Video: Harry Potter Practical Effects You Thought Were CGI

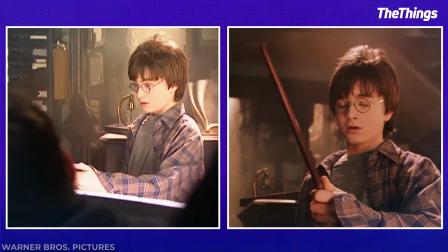The addition of lights, wind, and dust added to the magic, but if the film is slowed down, it could look like time was speeding up.
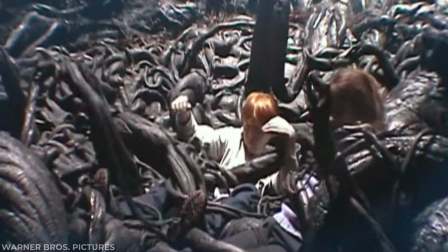Yeah, I really remember filming The Devil's Snare. that was really fun.
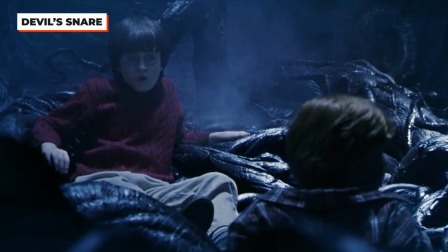The Devil's Snare in the very first Harry Potter film shockingly didn't resort to any CGI.
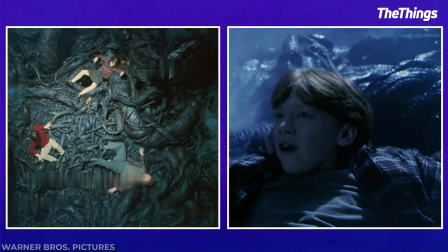The freaky plant was actually an enormous puppet, so when filming, Harry, Ron, and Hermione struggling against it,
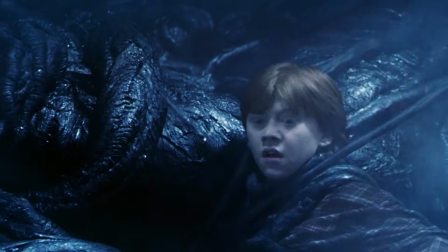puppeteers were controlling it while all the vines were wrapped around the actors, and between takes, all they had to do was rearrange to film more.
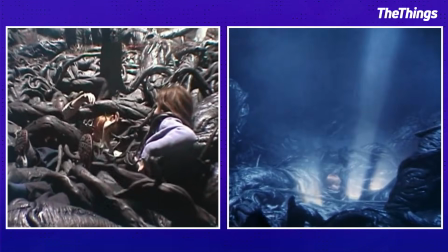Then, using one of the simplest editing tricks in the book, reversing the film, they produced the effect we see.
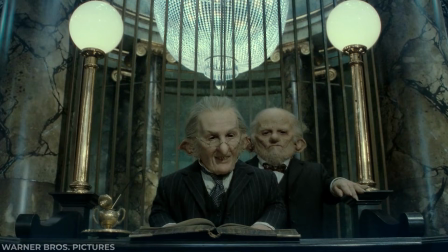Madame Lestrange, if you will follow me.
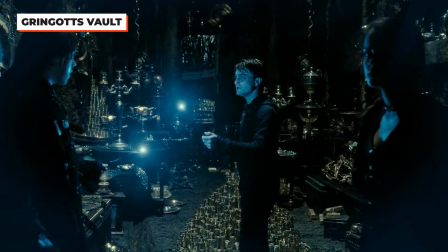The incredibly complex vault doors in Gringotts came from the mind of the special effects supervising engineer, Mark Bullimore.
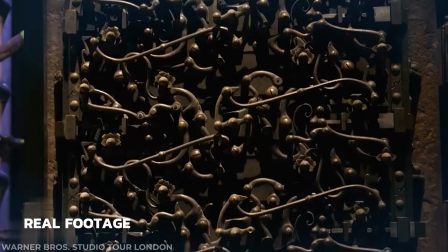Not a detail was overlooked. Each of the locks were actually made by hand.
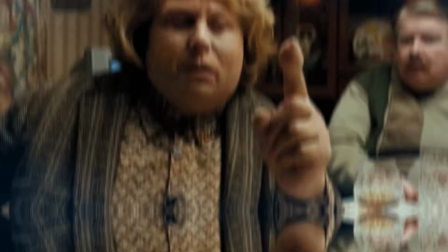Shut up! Shut up!
Aunt Marge's balloon moment was so wild to see on screen,
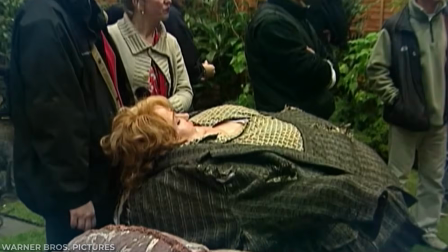we can't imagine what it would have looked like for the filming crew, or the actress who experienced the real-life inflation.
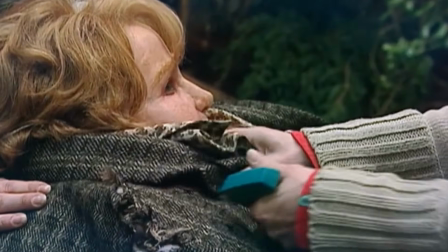The actress Pam Harris filmed the scene with 4 different makeup looks and in a bodysuit that could be pumped with air in a shockingly realistic way.
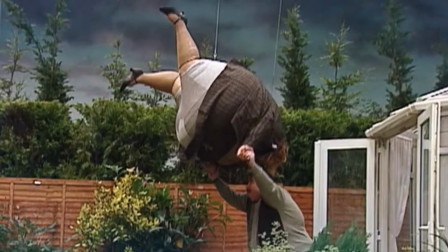It was hours of effort on the actress's and filming team's part, but so worth the final result.
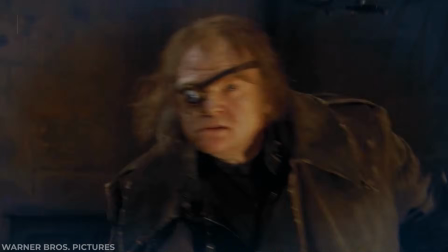One of the weirdest things I've ever done in my life. The creepy and wild eye of Mad Eye wasn't just a practically built prop.
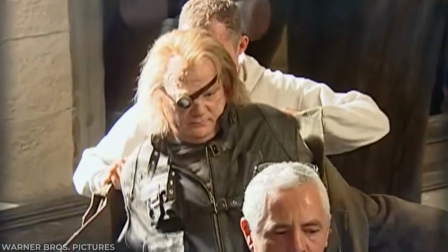It was a radio-controlled eye. The team felt that Mad Eye should have an eye that felt like he could have created it,
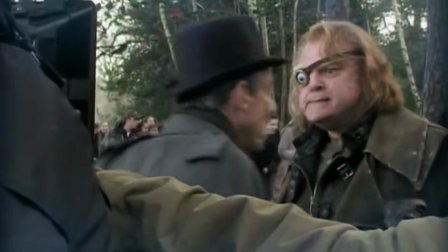and they made it happen, making sure the eye could be controlled independently with the radio control.
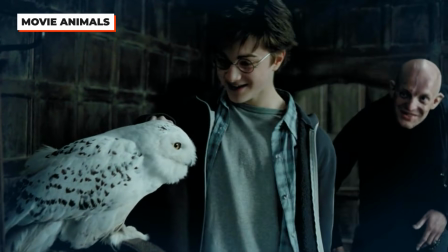Wrangling animals on set is not an easy task, especially on such a large and already chaotic set.
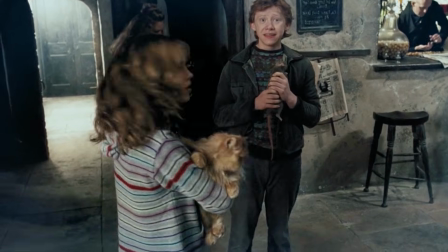However, wanting to bring as much realism to the films as they could, multiple animals came together to film these animal character parts.
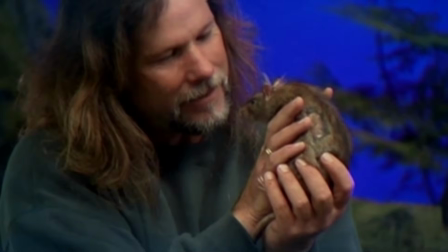4 different owls performed as Hedwig, over 12 rats took on the role of Scabbers,
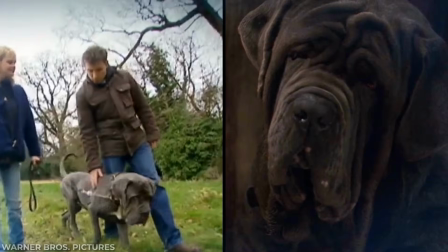9 Neapolitan Mastiffs appeared as Fang, and Crookshanks was actually 4 different cats.
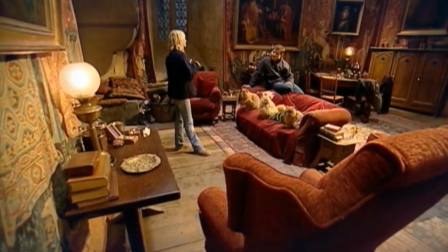Very carefully introduce them to this kind of environment. It's so important that you do that slowly.
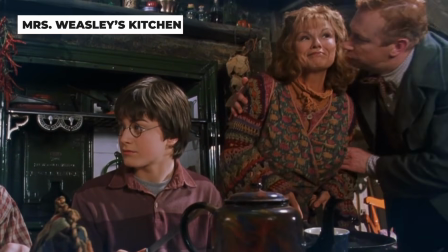Mrs. Weasley knows how to run a household.
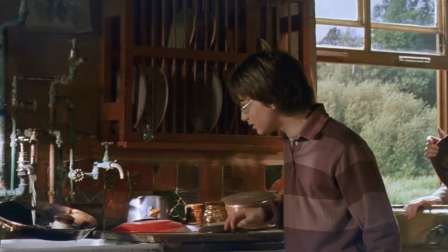She was able to take care of her whole family with the help of her self-working, cleaning, cooking, and crafting tools.
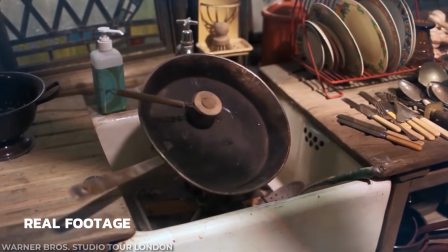All of these were center stage on set as mechanical, practical tools that could take care of the needed effects.
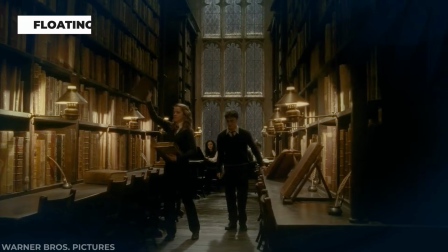Floating books exist in the wizarding world.
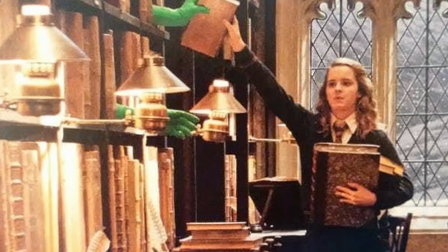And in the real world, if you get some special effects people wearing green suits holding books out in the air with their hands.
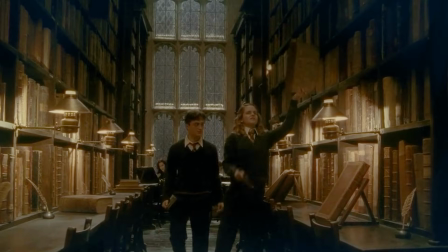While CGI was done to remove the hands, those books were completely real. It was a sensational shot.
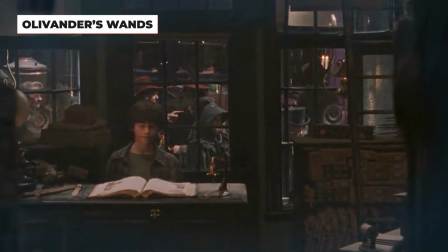When it comes to the background in these magical environments, the devil is in the details, and with such intricate rooms comes a lot of work.
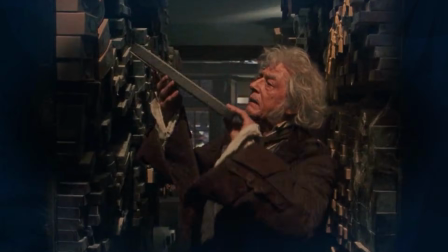Every single wand box we see, and many of which we don't see, was made and labeled.
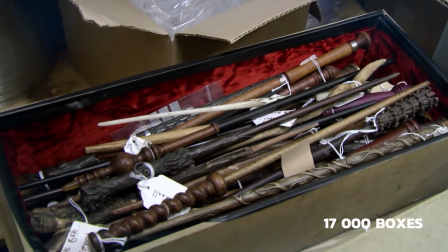No small task, since there were 17,000 boxes in Olivander's shop.
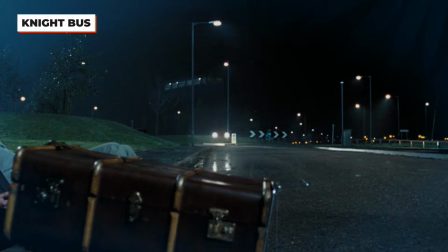The fact that the night bus contains surprisingly little CGI elements is a testament to just how big the Harry Potter team dreamed when it came to the world of magic.
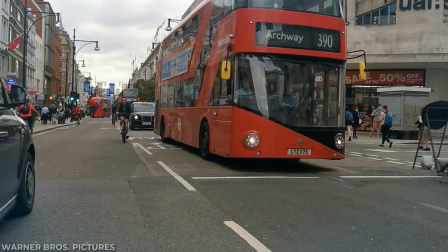Actual double-decker buses provided the base of a triple-decker that had a 3rd level welded together.
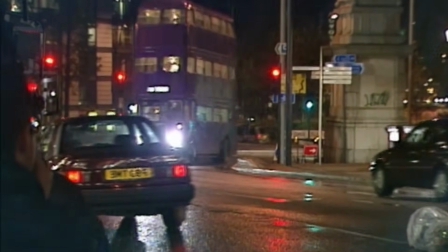Even its wild speed was created manually. The initial filming saw the night bus speeding around a bit while everyone else moved around slowly,
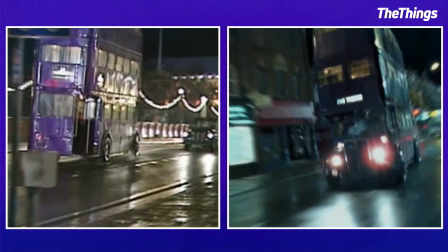and then they changed the speed the film was played back at to make the magic happen.
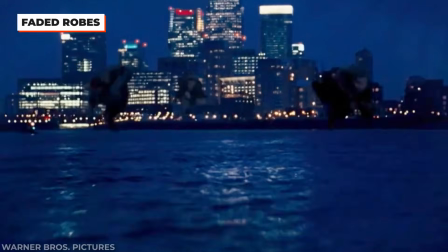Considering just how much CGI there is in the final Harry Potter films,
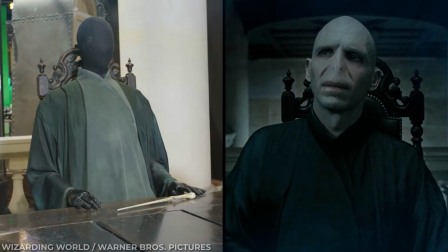we'd expect that tool to be used for the fading of Voldemort's robes, but instead, the costume department was put to work,
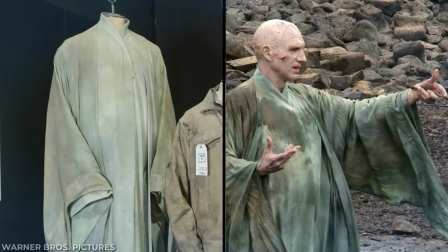creating an array of faded robes to use throughout the filming process. It's a raw hem on it, not something I think you can find anywhere else in the entire Harry Potter films.
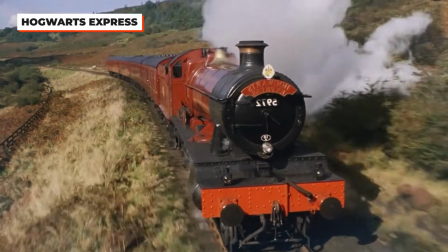This is not a drill. The Hogwarts Express is real, and not just at a Harry Potter-themed exhibit.
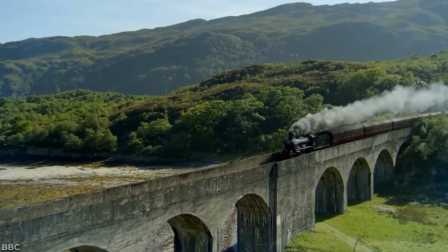The train we see in the movies is called the Jacobite Express steam train and is based in Scotland.